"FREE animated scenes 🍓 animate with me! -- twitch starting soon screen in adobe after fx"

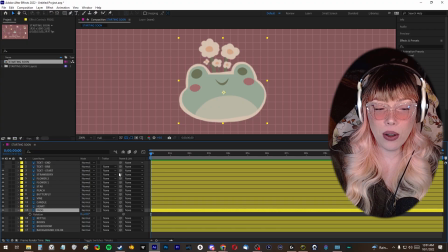[8:12]
I just want to work with rotation right now, so I'm going to press R. And then when I'm set at 0 seconds, I'm going to go ahead and toggle on our time vary stopwatch.
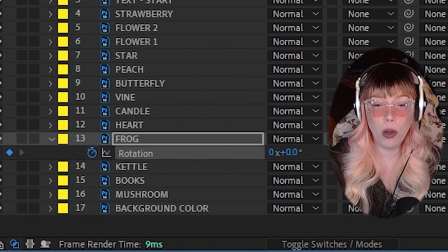[8:20]
So I'm going to click on that little watch, which means that we're wanting multiple keyframes throughout this timeline,
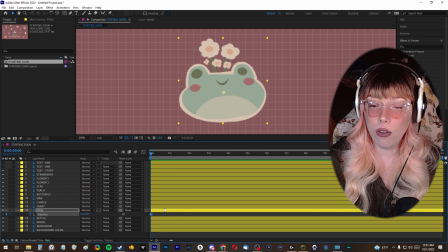[8:26]
and the rotation of the frog is going to change over time. So I've got it set at 0 rotation right now, and I'm going to do every 3 seconds or so, I'm going to have this rotate a little bit more. So we'll do like a 15% rotation to the right, and then about 6 seconds in, we'll have it back at 0.
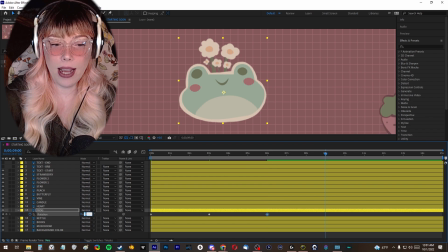[8:44]
So back to center point, and then 9 seconds in, we're going to be negative 15 rotated, so it's rotated a little bit counterclockwise, and then 12 seconds we'll be back at 0, and then 15 seconds we'll be at 15% rotation again.
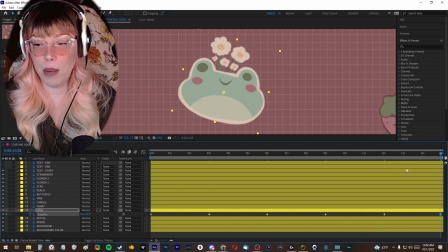[8:57]
If you've got a big brain, you're already seeing an issue here. We want, for this animation to look looped, we want the very first frame and the very last frame to match, because if I played through this timeline right now, when this reaches the end, it pops back into place.
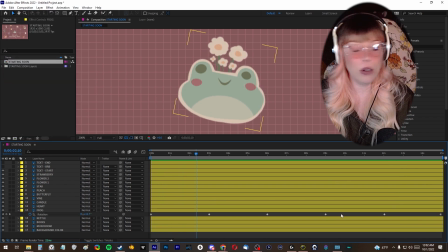[9:11]
So what I'm going to do to fix this, there's a bunch of different ways you could approach fixing this. You could even just move some of these timeline points around, these little keyframes around, until you have enough space at the very end to add one more 0 point, we could do something really simple like that.
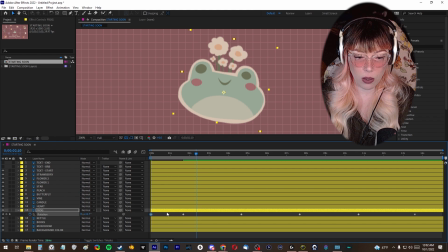[9:27]
So I'm just going to copy my first keyframe, which is 0% rotation. I'm going to move to the 15-second mark. I'm going to press Control V to paste that. And we could take a look at how that looks. That's one way that I might go about fixing this. See, he's rotating at 0 here, pushing over to 15. He's going to quickly snap back to 0 there.
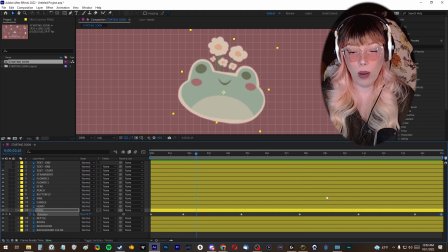[9:43]
So I actually think that's going to be really obvious what is happening. So that's not how I'm going to fix this. What I'm going to do is I'm going to delete the first anchor point of 0. I'm going to click and drag to select all of these keyframes, and I'm going to move them over so that we have him, he's not starting at his 0 point, he's starting at his 15% rotation,
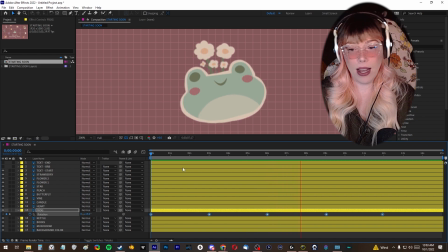[10:03]
and by 6 seconds he hits -15, so by 12 seconds he's going to be back to 15. And what I might do is actually just stretch these out. So I'm going to take this 12 marker one and I'm going to go ahead and move this out to 15. And then I know I've got one midpoint here, which 15 divided by 2 is 7.5.
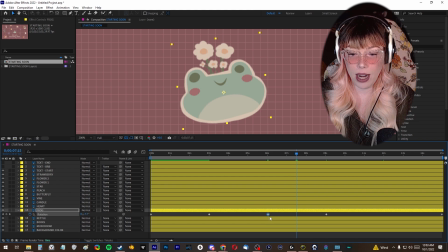[10:23]
So halfway through this animation is 7.5 seconds. So I'll move that midpoint. And then I'm just going to eyeball these other two keyframe parts to be about halfway between those two. Then we're going to take a look. I'm just going to go ahead and start this towards the end so we can see how it looks when he's reaching resting point, and then the animation loops.
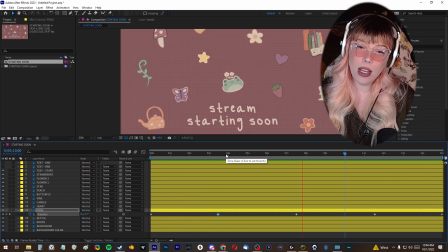[10:41]
And I think that looks good. It's looking at this, I might even actually, I think that's probably pretty good. The main thing is that this is really stiff looking and not very interesting looking. So I'm going to add an easy ease. I'm going to ease these rotations into each other. I'm going to select all of the keyframes to do that.
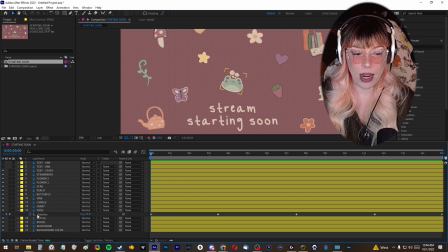[11:00]
So you could either click and drag through the timeline to pick them all, or you could just come over here and click rotation, which will automatically select all of the keyframes in that.
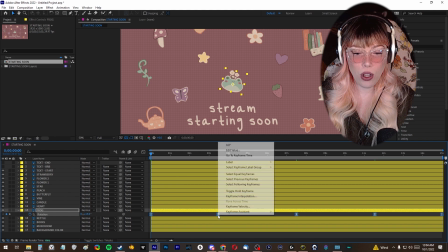[11:08]
And then I'm going to press F9 to add an easy ease. Or you could right click and go into keyframe assistant and do easy ease that way.
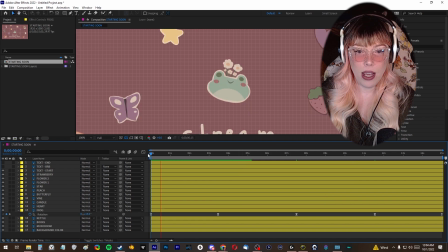[11:16]
And what this does, it's a pretty gentle difference, but it just makes it slowly ease from one point to the next. And the thing that's gonna bother me about this is we really don't need to have a keyframe point for 0.
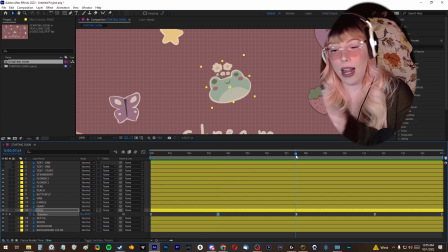[11:29]
By nature of 0 seconds, we're at 15, and by 7.5 seconds, I want you at -15. He's gonna hit the 0 point anyway. He's gonna hit that 0. We really don't need this one. And because it's there with an easy ease on, you can see the frog kind of comes to a stop when it hits this 0 mark.
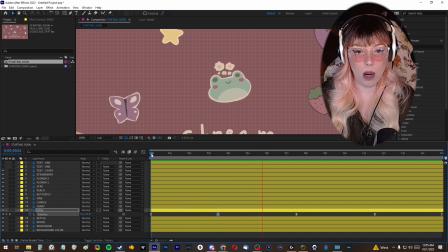[11:46]
Just a little bit of a gentle stop right there before it eases into this next keyframe point. And I think that looks okay when he's easing to one side and then he starts to ease to rotate back to the other. I think it looks okay there, but when he's easing to a stop in the middle, to me that looks a little strange with this style of animation.
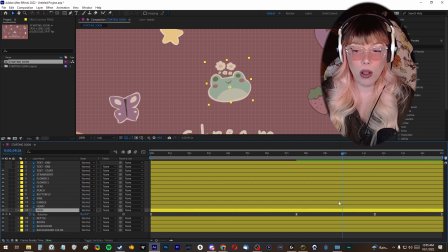[12:03]
There's two ways I could fix this. The first way is I could just delete that middle frame so it's not there at all and he just eases right through that section, or I could right click on that point where I don't want the frog to come to that stop.